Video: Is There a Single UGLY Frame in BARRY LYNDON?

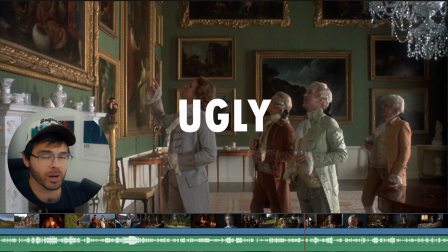(0:00)
Finding random frames in Barry Lyndon Until It's Ugly, shot by the great John Alcott, who also did some other Stanley Kubrick movies.
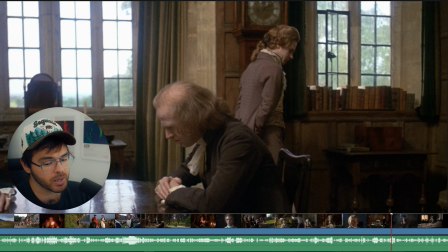(0:06)
This is one of the best looking movies of all time in my opinion, so I have my work cut out for me. 1, 2, 3.
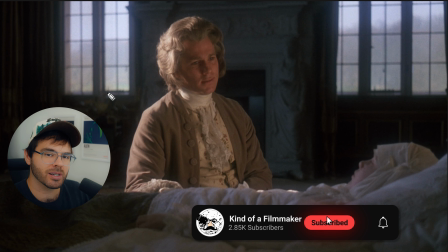(0:12)
Yep, great looking shot. One thing you'll notice about this movie in particular is that the beauty of it does not necessarily come from the complexity of the lighting. The lighting in this movie is very natural and very simplistic, and we can see that right here.
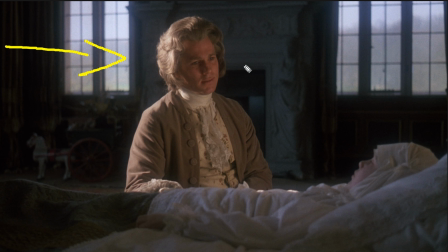(0:25)
The light is primarily coming from this direction, probably outside of the window. It is a very hard light hitting the back of his body right here, and then maybe being reflected with a bounce board on this side, which creates a key light on his face.
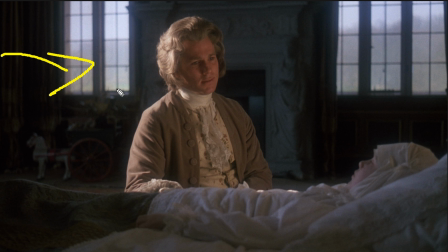(0:38)
The only other tidbit to know in this film with the lighting is that the light coming from this direction is probably being gelled with a 1/2 sepia gel, and that just creates a more orange-brown look to the light. So not ugly, here we go, 1, 2, 3.
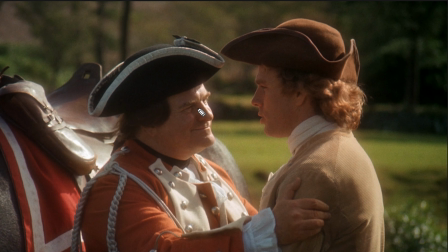(0:52)
Yep, great looking shot. The first thing I notice about this shot is the glow it has in the highlights of the image. As you can see, the highlights of the image are kind of blurry. They're kind of spreading themselves over the rest of the image. And typically when you see that in a film today, you assume that they are using something called a glimmer glass filter in front of the lens.
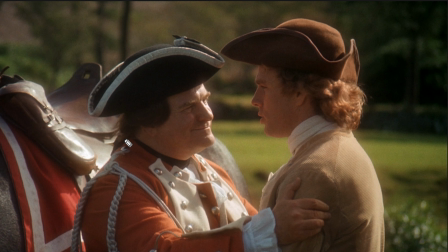(1:09)
But this film being shot in the 1970s used a number 3 low contrast filter. And I think what that is doing is not only blurring the highlights, but also just bringing up the shadows a little bit. So this image doesn't have as much contrast as you might be used to seeing in a film that is made today, but it still looks good nonetheless.
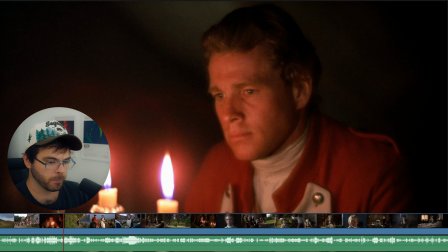(1:26)
So not ugly, 1, 2, 3. Yep, really cool looking shot.
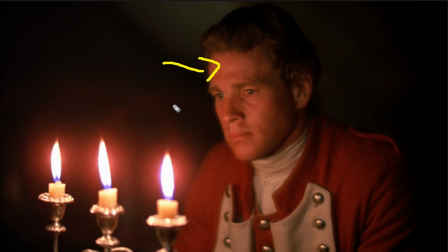(1:31)
As you can see, the key light on his face is primarily coming from these candles right here.
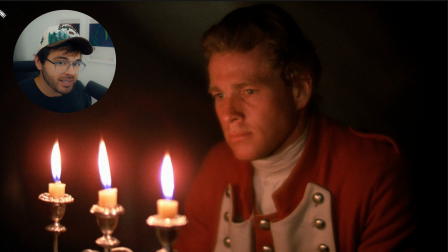(1:35)
And if you know anything about lighting films, you know that lighting with candles, lighting people's faces with candles is pretty much impossible because they produce so little light.
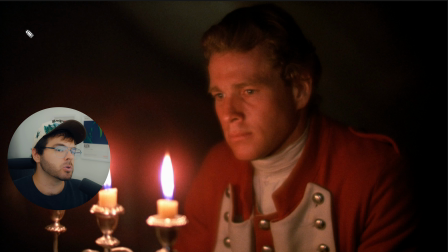(1:44)
However, that leads us to the most interesting, probably the most famous tidbit about the cinematography of this film,
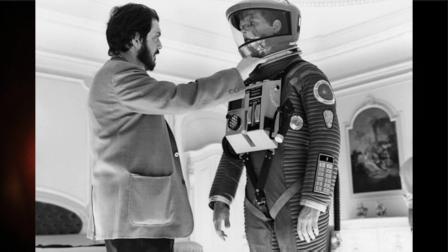(1:49)
and that is that Stanley Kubrick actually petitioned NASA to give him 350mm
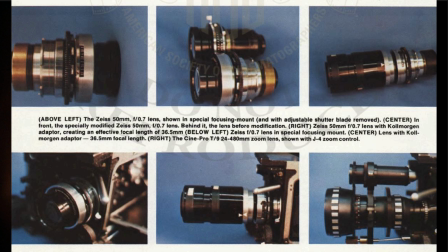(1:55)
f.07 Zeiss still camera lenses left over from NASA's moon landing.
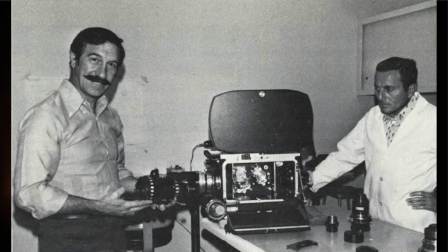(2:00)
These were rehoused to fit the Mitchell BNC 35mm film cameras that they used on this film,
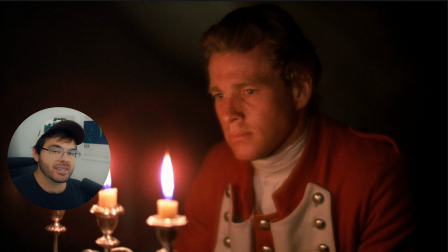(2:05)
and in order to do that, they actually had to make it so that the lenses have a fixed f-stop of 0.07.
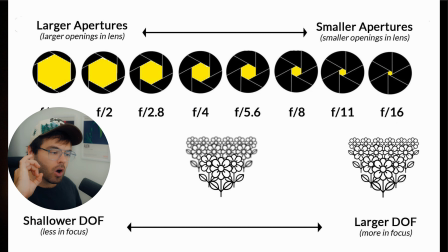(2:10)
And for those of you who don't know, an f-stop is basically just the aperture. It's the hole in the lens that allows light through it. The smaller the number, the bigger the aperture. And an aperture, an f-stop of 0.07 is basically unheard of in today's camera and lens system.
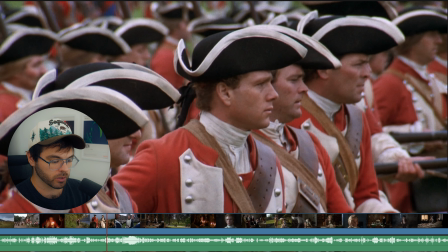(2:26)
Very gorgeous looking shot. Not ugly. 1, 2, 3. Now this is a pretty flat shot.
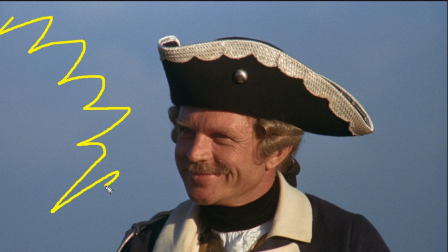(2:32)
There's not much depth in the background. There aren't many vanishing points or leading lines drawing our eye to anything in the background, but that's okay because it looks nice anyway. The lighting on his face creates contrast and creates depth that is lacking in the background.
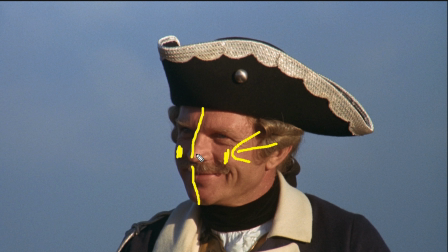(2:46)
As you can see, this side of his face is dark, this side of his face is light, and that tells our eyes that there is a depth to this image. Also, we are getting color contrast from the oranges of his face and the blues in the background. That also separates him from the background more so than if his skin tones were blue.
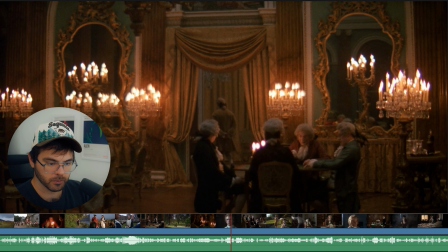(3:03)
Not ugly. 1, 2, 3. Okay, very nice shot.
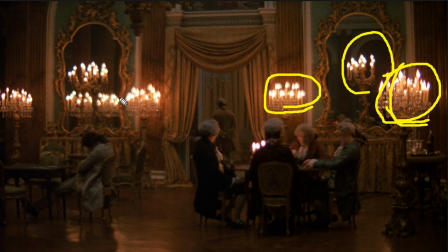(3:07)
Again, it looks like we are motivating the light from the candles, and there are a lot of candles in this scene, providing a lot of orange light all over the place. However, one thing they also did in candlelit scenes sometimes is that they would place reflective sheets of metal above the frame on the ceiling,
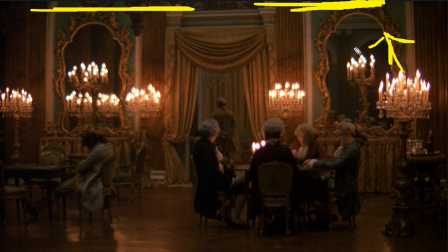(3:22)
which would just help to reflect some of the light down back onto the actors.
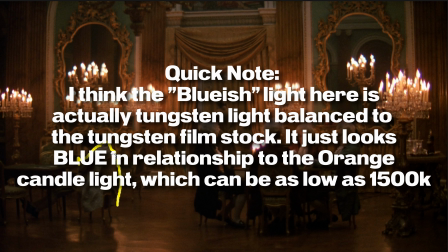(3:27)
Also, there is kind of a bluish tint to the fill light. As you can see, this guy is lit with some blue light, their heads are lit with some bluish light, and if the only lights in the scene were the candles behind them, then I don't think that we would expect to see light on this side of their bodies.
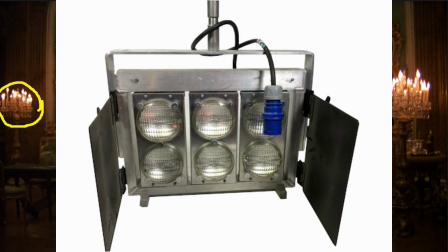(3:42)
So another thing that they did for scenes like this was that they used mini brutes and Lowell lights with umbrellas for the overall ambient fill of the scene.
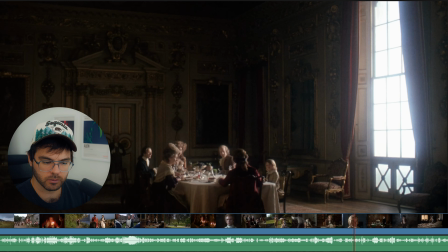(3:51)
So not ugly, here we go, 1, 2, 3. Love this shot.
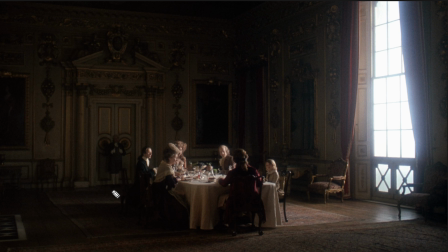(3:56)
Another interesting tidbit about this movie is that I don't think they actually used any sets. They didn't use any backlot sets on studio grounds. They instead used actual locations, so this is an actual location somewhere, which is pretty cool.